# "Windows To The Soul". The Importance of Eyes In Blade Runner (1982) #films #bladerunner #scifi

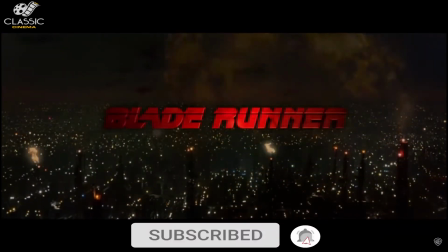0:10 One of the most influential science fiction movies of the 20th century, Ridley Scott's Blade Runner,
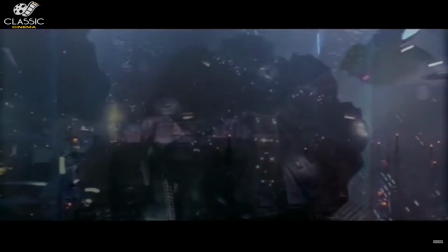0:16 burst on the scene in 1982, instantly setting the tone for many sci-fi films that followed.
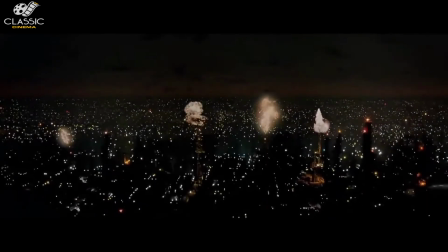0:23 Based on acclaimed sci-fi author Philip K. Dick's 1968 novel, Do Androids Dream of Electric Sheep?,
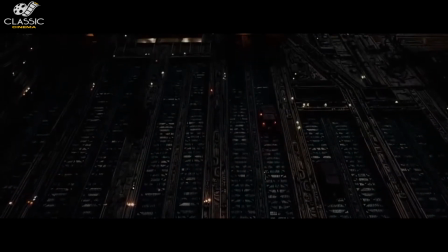0:31 Scott created a complex dystopian world that was both beautiful and frightening.
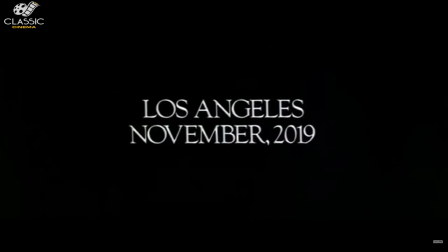0:36 Set in a congested Los Angeles of 2019, Scott deals with many issues such as genetic engineering,
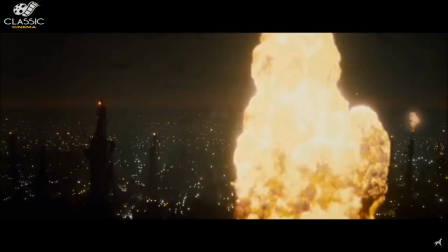0:44 mass globalization, pollution, and global warming. Humans have wiped out nature and animals are genetically engineered.
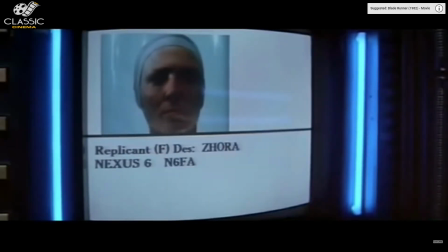0:53 Harrison Ford plays Rick Deckard, a Blade Runner who is kind of a special bounty hunter,
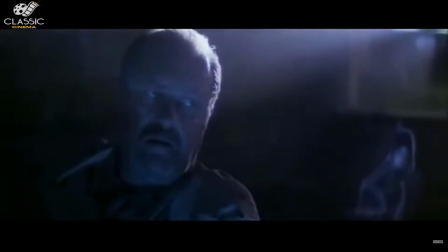0:58 and he is assigned to track down 4 replicants which are genetically designed humans for off-world labor.
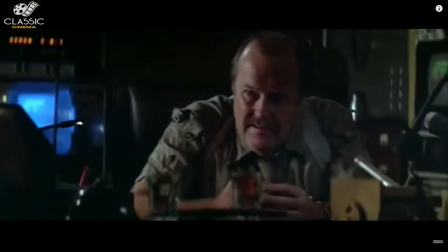1:05 I need you, Deck. This is a bad one, the worst yet.
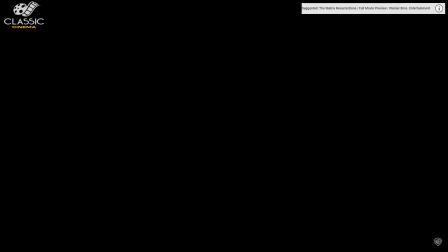1:09 Replicants were designed to have 4-year lifespans, and these 4 have returned to Earth to find a way to extend their lives.
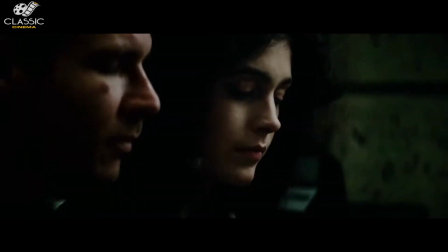1:17 The plot and the characters are very layered and complex.
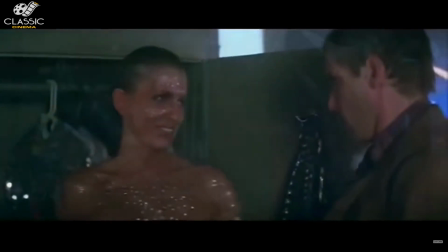1:21 Scott does a great job dealing with such issues as consciousness, morality, and the very nature of humanity.
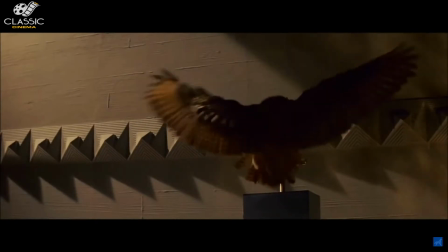1:29 One theme that constantly runs through Blade Runner is perception.
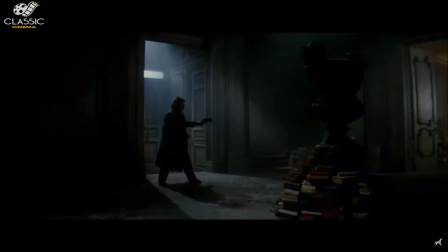1:33 Since so many things are engineered in this futuristic world, it's hard to tell what is real and what is not.
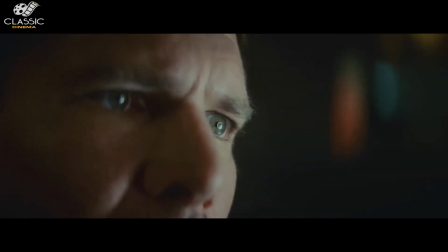1:40 Scott places an emphasis on eyes and vision throughout the movie. The old saying, seeing is believing, doesn't always apply here.
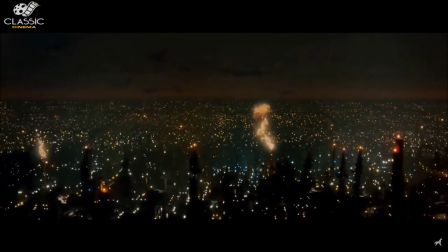1:49 Scott uses the opening scene to make the viewer aware of this point from the start.
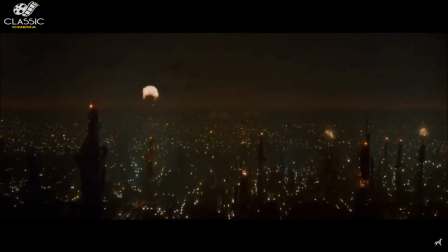1:54 An overhead view of the sprawling, dark Los Angeles cityscape leads into a close-up of an eye gazing out over the horizon,
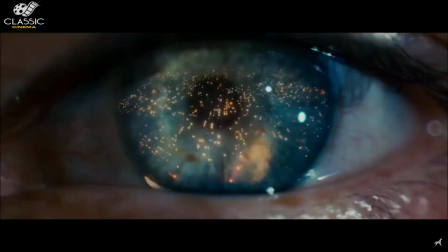2:02 towering buildings and great bursts of fire reflected on the lens.
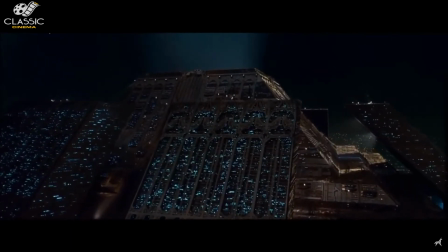2:07 The shot resembles a kaleidoscope of sorts and reveals to the viewer that a great amount of detail will be forthcoming throughout the film.
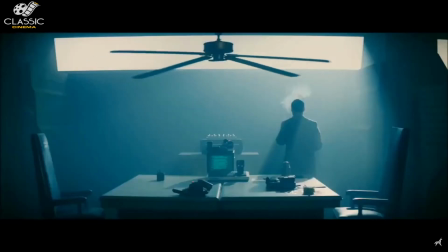2:14 This scene also gives the viewer a familiar world to the present day,
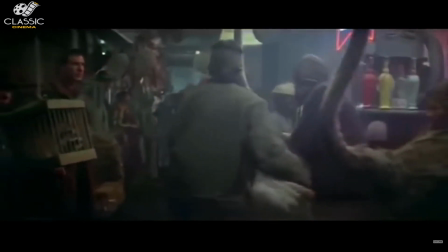2:19 but just skewed and twisted enough to make it a futuristic but plausible world.
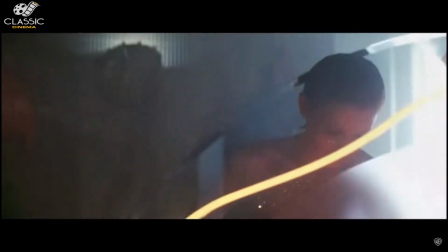2:25 The following scene expands on the idea of perception.
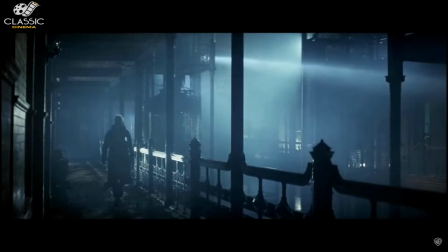2:29 Since replicants are difficult to tell apart from humans, besides being faster, stronger, and smarter,
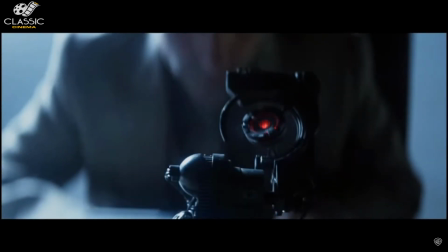2:35 Blade Runners use a device called the Voight Comp to perform a test using, you guessed it, the eyes.
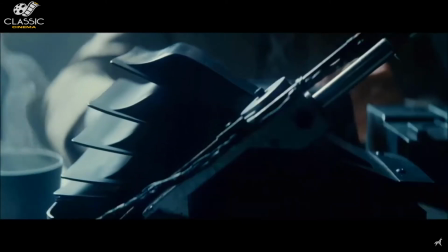2:43 The instrument scans the eye, measuring pupil dilation and capillary response based on their answers to a series of questions.
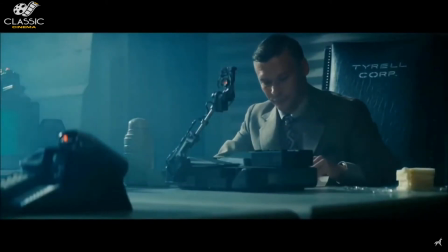2:51 The Blade Runner questions Leon, a replicant played by Breon James, making him visibly uncomfortable.
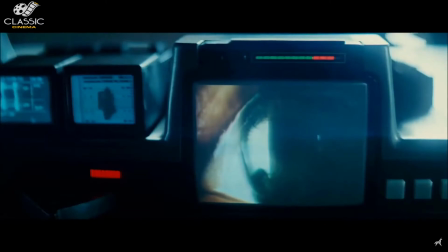2:58 The viewer discovers Leon is a replicant as he blasts the Blade Runner, killing him instantly.
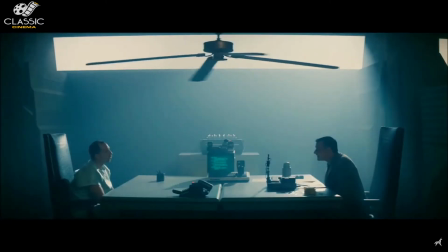3:05 Let me tell you about my mother.
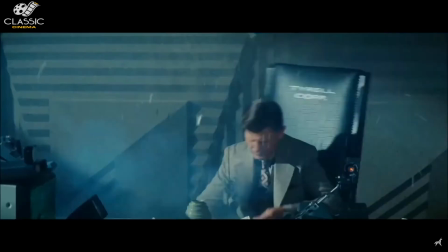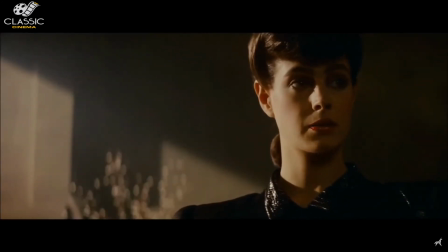3:12 In another scene, Deckard travels to the Tyrell Corporation to question the CEO,
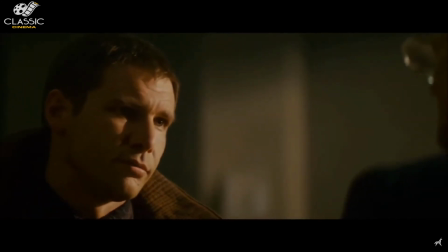3:18 Mr. Tyrell, who manufactures the replicants. Tyrell persuades Deckard to use the Voight Comp test on his assistant Rachel, played wonderfully by Sean Young.
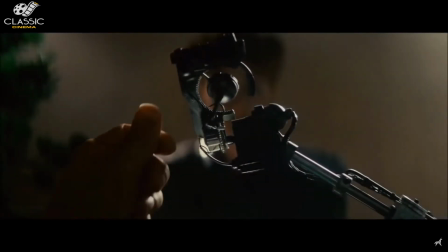3:29 Rachel is an improved replicant model, and Tyrell is curious to see if she can fool Deckard into thinking she is a human.
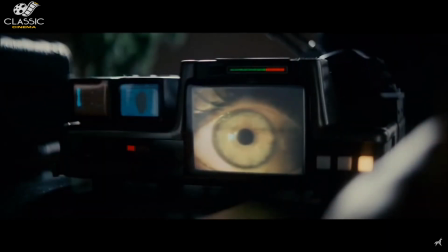3:36 It takes a while, but Deckard discovers what she is.
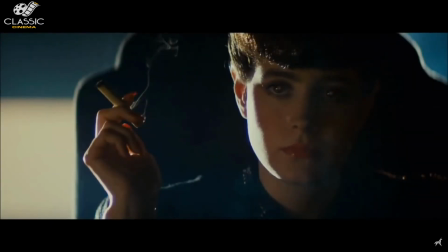3:40 Tyrell informs him that he has given her memories, making it harder to diagnose her as a replicant.
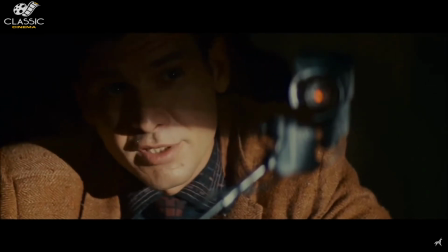3:47 During his test on Rachel, Scott uses close-ups of the device to capture the light and reflections of her eyes,
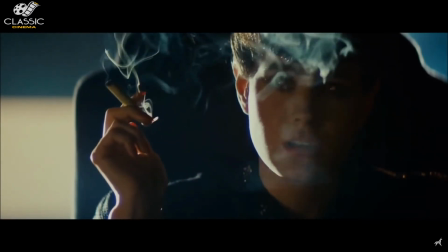3:55 giving the viewer an idea of how difficult it is to tell human from replicant.
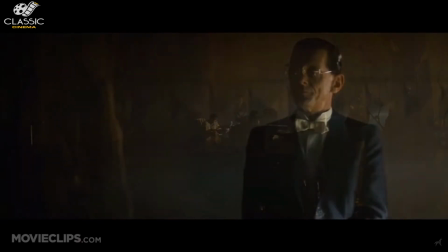4:00 All is not what it seems.
She's a replicant, isn't she?
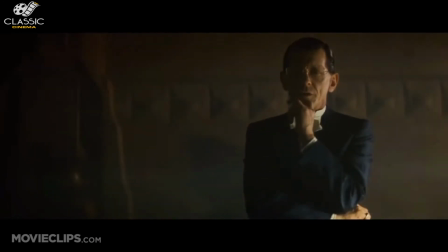4:05 I'm impressed. How many questions does it usually take to spot one? Memories.
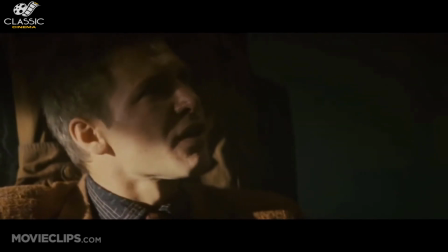4:13 You're talking about memories.